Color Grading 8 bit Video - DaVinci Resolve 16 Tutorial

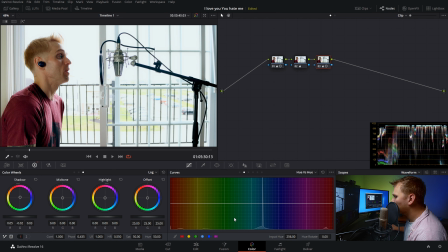(8:08)
So you see we're affecting areas that are brighter in the image when we bring it up, but when we bring it all the way down, we're affecting the darkest areas of the image. So we'll park it right around like 140 or so, but it's whatever works for your particular shot.
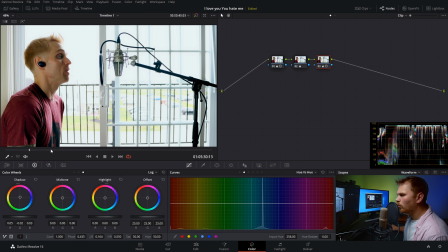(8:24)
I think this works pretty good for mine. So right off the bat, I think we have something that's pretty good here. We can check the total before and after by pressing Alt-D on our keyboard. So this is where we started, and this is where we've kind of ended up. But just to add a little bit of special sauce onto this, I figured it needed something a little bit more. So I'm gonna add an effect on this video and just something kind of subtle. Now I like to add my effects in the beginning of my node tree in most cases.
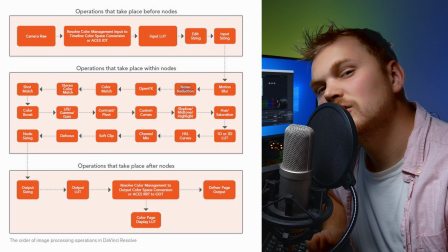(8:49)
I do find this graphic from the Resolve reference manual is super helpful. Link to everything down in the description there.
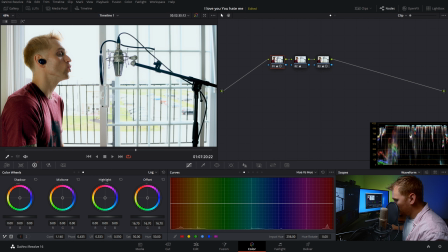(8:56)
So to do that, we're gonna go back to our first node and we're gonna hit Shift S, and that adds a node before another node. So I'm gonna go into my open effects, and this can be done totally in the free version of Resolve. We're then gonna scroll down to Resolve FX Light and go into Lens Reflections.
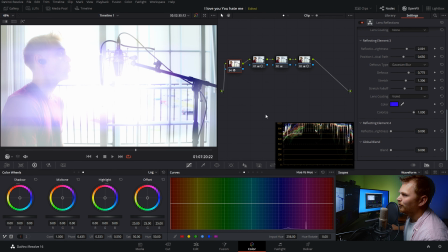(9:14)
We're gonna toss that on, and boom, we've ruined our image, or we've gone full J.J. Abrams. But let's go a little less extreme with it.
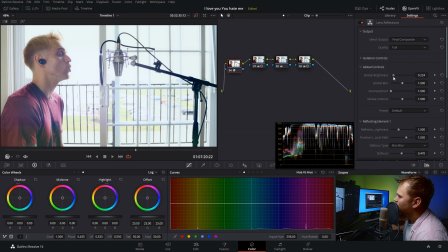(9:23)
So going right up to the top here, I'm gonna bring down my global brightness a decent amount, And this isn't going to be a full tutorial on how to use this effect. If you want to see that, let me know down in the description and I can go way more in detail with it. I just want to cover how I used it in this particular shot just to add a little bit of extra, special sauce onto it.
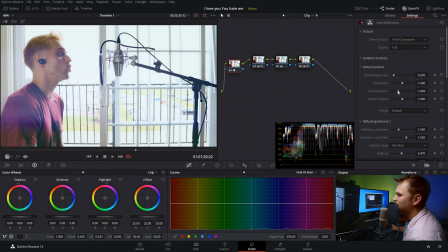(9:42)
And just for that kind of look, I am going to up the anamorphism a little bit. It does exactly what it sounds like it does, just makes it kind of look like anamorphic lens reflections. Now, so it's going to stretch it out a little bit. And I'm going to go down, again, not covering all these things in this particular video.
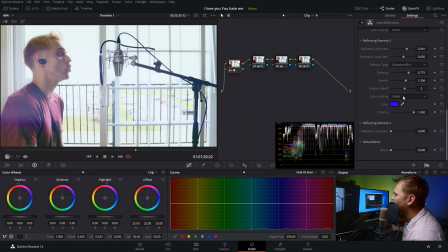(10:00)
We're going to go down to our lens coding and we can adjust the color. Now you can pick the color yourself if you want, but I'm just going to go in and select blue. For this particular video, I did look at doing orange, but I found it just gave too much of a summer vibe.
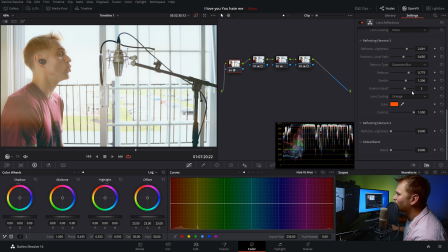(10:16)
And I don't know, I wanted something that contrasted his skin a little bit, but that could have worked too, but it was just a little too much for me. So go with maybe blue and then just bring down our blend a bit.
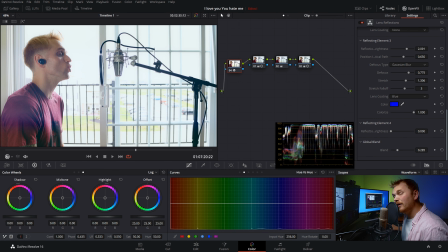(10:28)
Perfect. Now we can see the before and the after on that. Now we could end it there, but I'm not a big fan of how much this does affect his skin tone. So what I'm going to do is I'm going to go into my window and I'm going to grab just a circular window here.
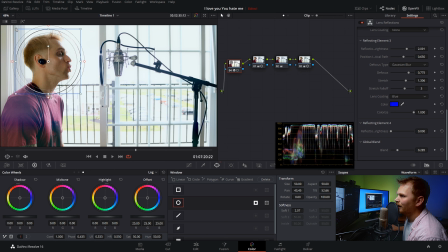(10:43)
I'm then going to invert it and I'm just going to bring it over his face. We're going to scale it down a bit and bring out our softness. And now we're just going to stretch that just so it covers his face. Perfect. I like that.
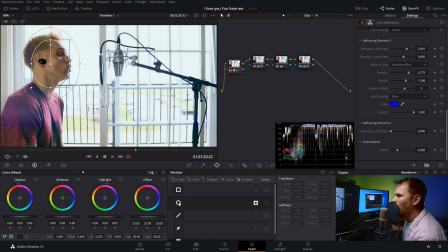(10:58)
So now if we turn the window off and then on, you can definitely see a difference there. And then we can just turn this effect off and on. And it just adds a nice visual interest, and you can see the before and after the whole project if we hit Alt-D.
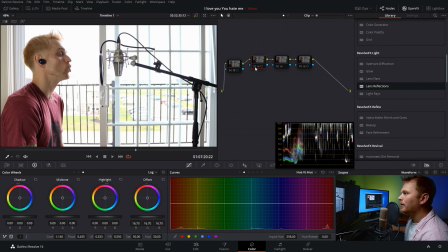(11:16)
So this is what we started with. We then did our balancing and exposure control with this node. We then brought down our mid-tone detail and then added our overall look to the piece. And then with that final special sauce, we just added these light reflections and boom,
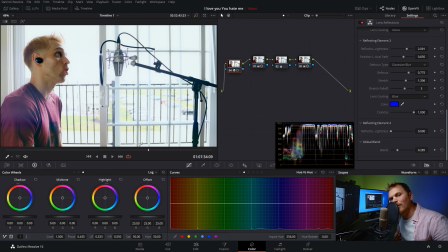(11:32)
you get the final look for the latest problematic music video. So anyway, folks, I hope that helps you with color grading your projects, working with 8-bit footage, and also just trying to keep things simple because it's nice to have all those fancy tricks, but whenever you're working on lots of projects, just keep it simple, stupid. That's what I like to go back to. Anyway, if you like this video, be sure to hit that button and get subscribed for lots more videos like this. And as a fun fact, like 86% of the people that watch these videos are not subscribed to the channel, though we did just pass 700 subs. Thank you so much for that. But yeah, anyway, have yourself a good one. Okay, bye.